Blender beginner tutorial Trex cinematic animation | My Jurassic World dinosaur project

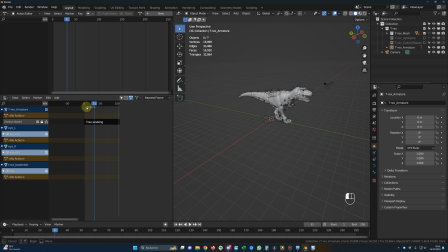(20:58)
So let's say you want to repeat it 5 times, and now it will repeat the same animation 5 times. And if you want it to be slower, for example, you can play with the playback scale, and I will go for 1.4. And now, if you check the animation, it's much slower.
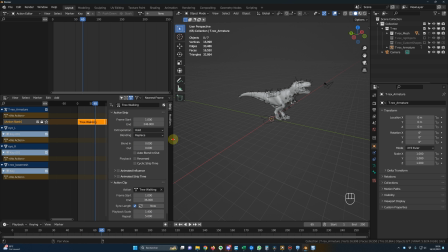(21:16)
And this is a great way to alter, to modify your animation without modifying it.
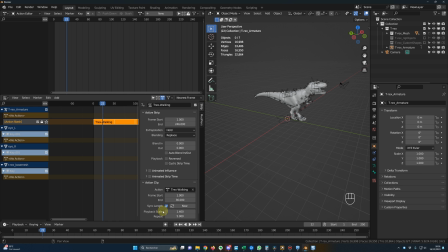(21:22)
The repeat, the playback scale, the synchronization, the blending, etc. And if you need to edit your animation because you're not happy with the fit or whatever, you just right-click here and start editing a stashed action.
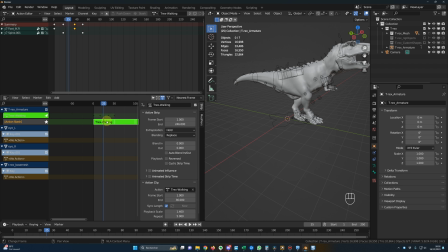(21:37)
So you can edit the action, and then when it's over, you go back here and you click on stop editing the action.
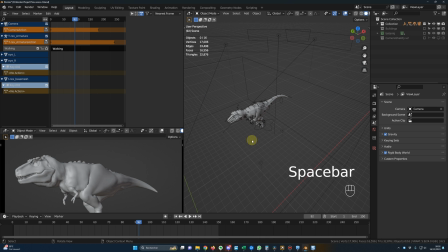(21:45)
And that's it. So now let's go back in my scene number 2. And this is exactly how I did for this working animation. And because it's hidden by the trees, it doesn't have to be perfect. So I did apply my working animation, and I just animated this control, this one, to move the dinosaur.
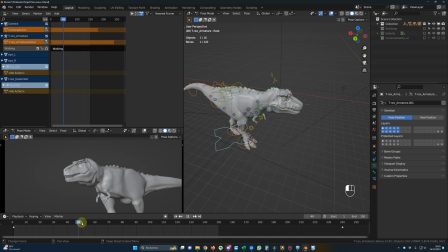(22:04)
And as you can see, it's not perfect at all, but it's okay because once again, it's hidden behind the trees and the building.
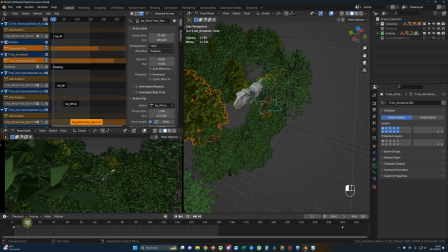(22:12)
And for the trees movements, I did the same as in scene number 1.
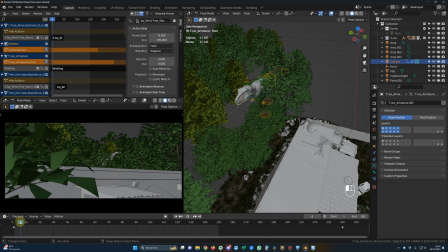(22:16)
And for the camera, the animation is a slight dolly towards the action, and the same camera Shakify movements was applied. So a very simple camera animation for this one. And I didn't touch the lights at all.
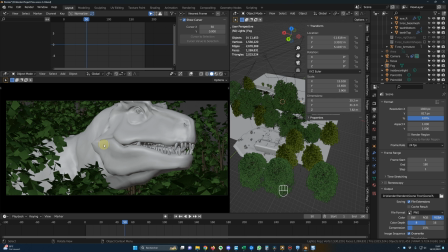(22:28)
For the shot number 3, I just placed a bunch of trees around the head of the T-Rex, and I created this simple animation.
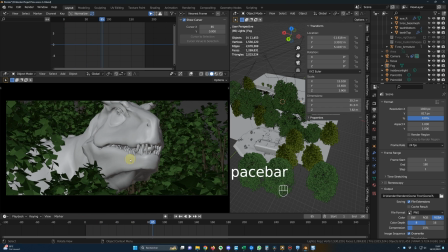(22:35)
Once again, if you have my T-Rex, I would be happy to send you my blend files. So let me show you what I did exactly for this simple animation.
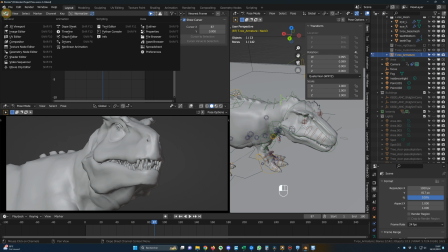(22:42)
And to see the different keyframes at once, I will go in the dope sheet and action editor. So here you can see all the bones and all the controls involved in this animation. So I will deactivate everything and we will start with the spine. So this is this control.
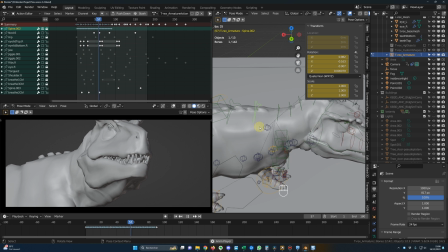(22:59)
And here you can see this is just a rotation from up, and then it's going down, and then it's going slightly down in the neutral position. So once again, just look at the yellow keyframes. So the first keyframe is here.
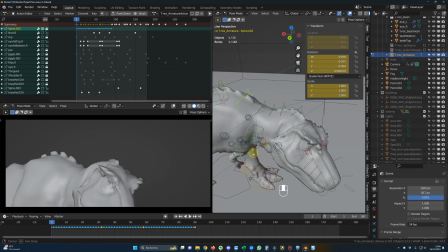(23:14)
So we have the spine in this position.
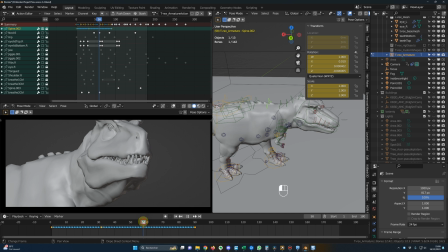(23:16)
So then it's going on this position, this keyframe, and then here, and at the end, slightly here. So what I like to do with the big movements, okay, so for the big bones like this one,
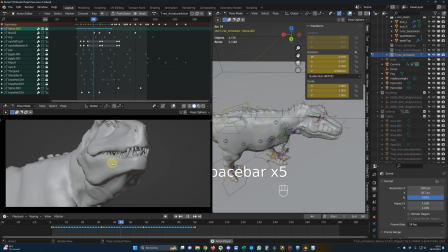(23:30)
the spine, it's better when there are continuous movements on the bones. So here, like this one. Okay, that's it for the spine. And then I added a neck rotation.
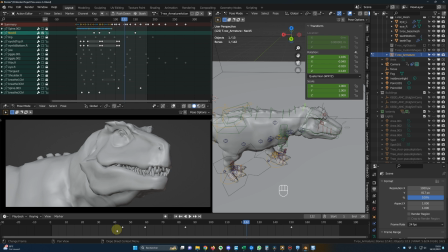(23:42)
Okay, neck number 5 here. It's only 4 keyframes. So it's just the neck here, turning here, and then turning back.
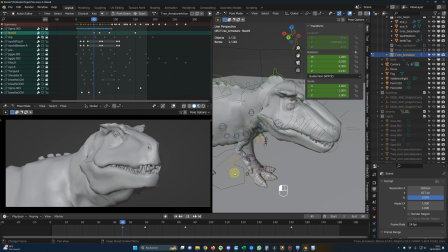(23:53)
And then we have the hip animation. And here, it's all about, if you look at here on this side of the screen, let me just move that.
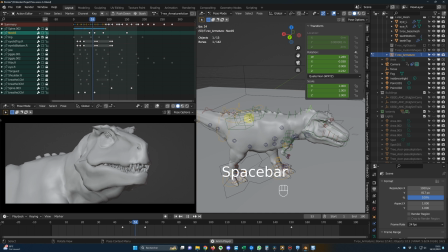(24:01)
If you look at on this side, it's going up, down, up, down. It's just to simulate like a breathing, right? And for the eyes, we have those two. Okay, this is for the eyelid, and this is very easy.
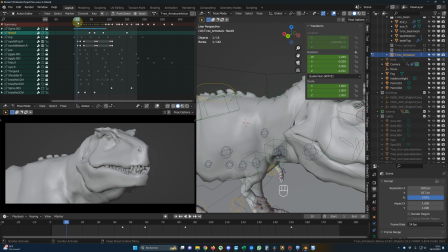(24:17)
For the eyelid, it's just open, close, open.
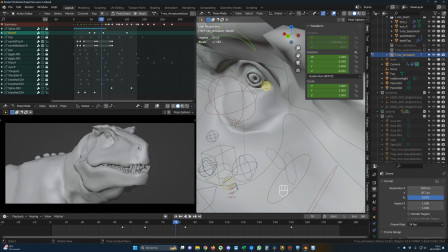(24:23)
So open, close, open. And it's very easy to do. If you want to have a blink here, just copy and paste, and now you have a blink. And for the jaw, it's a very simple animation. Yeah, it's opening here, so it's close at frame 18, it's opening at frame 33,
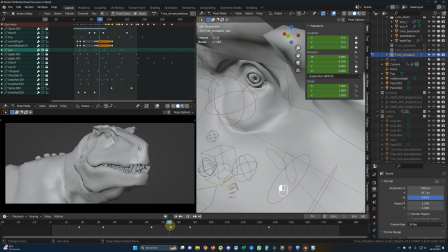(24:42)
then it's slightly closing 63 and closing a little bit more and more again.
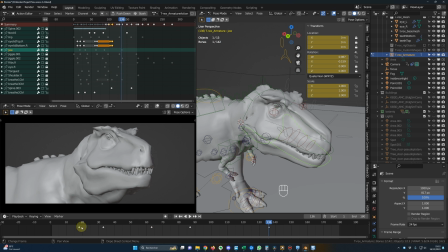(24:48)
As I told you, for those big bones, I like to have a continuous movement, so it's never still. That's it for the jaw. And for the jiggle are the little balls for the breathing.
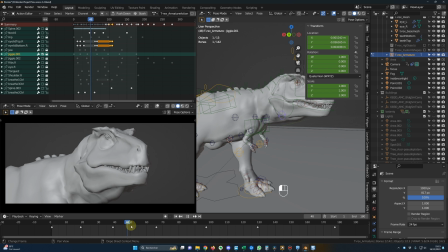(25:01)
So here, up, down, very easy keyframes, okay?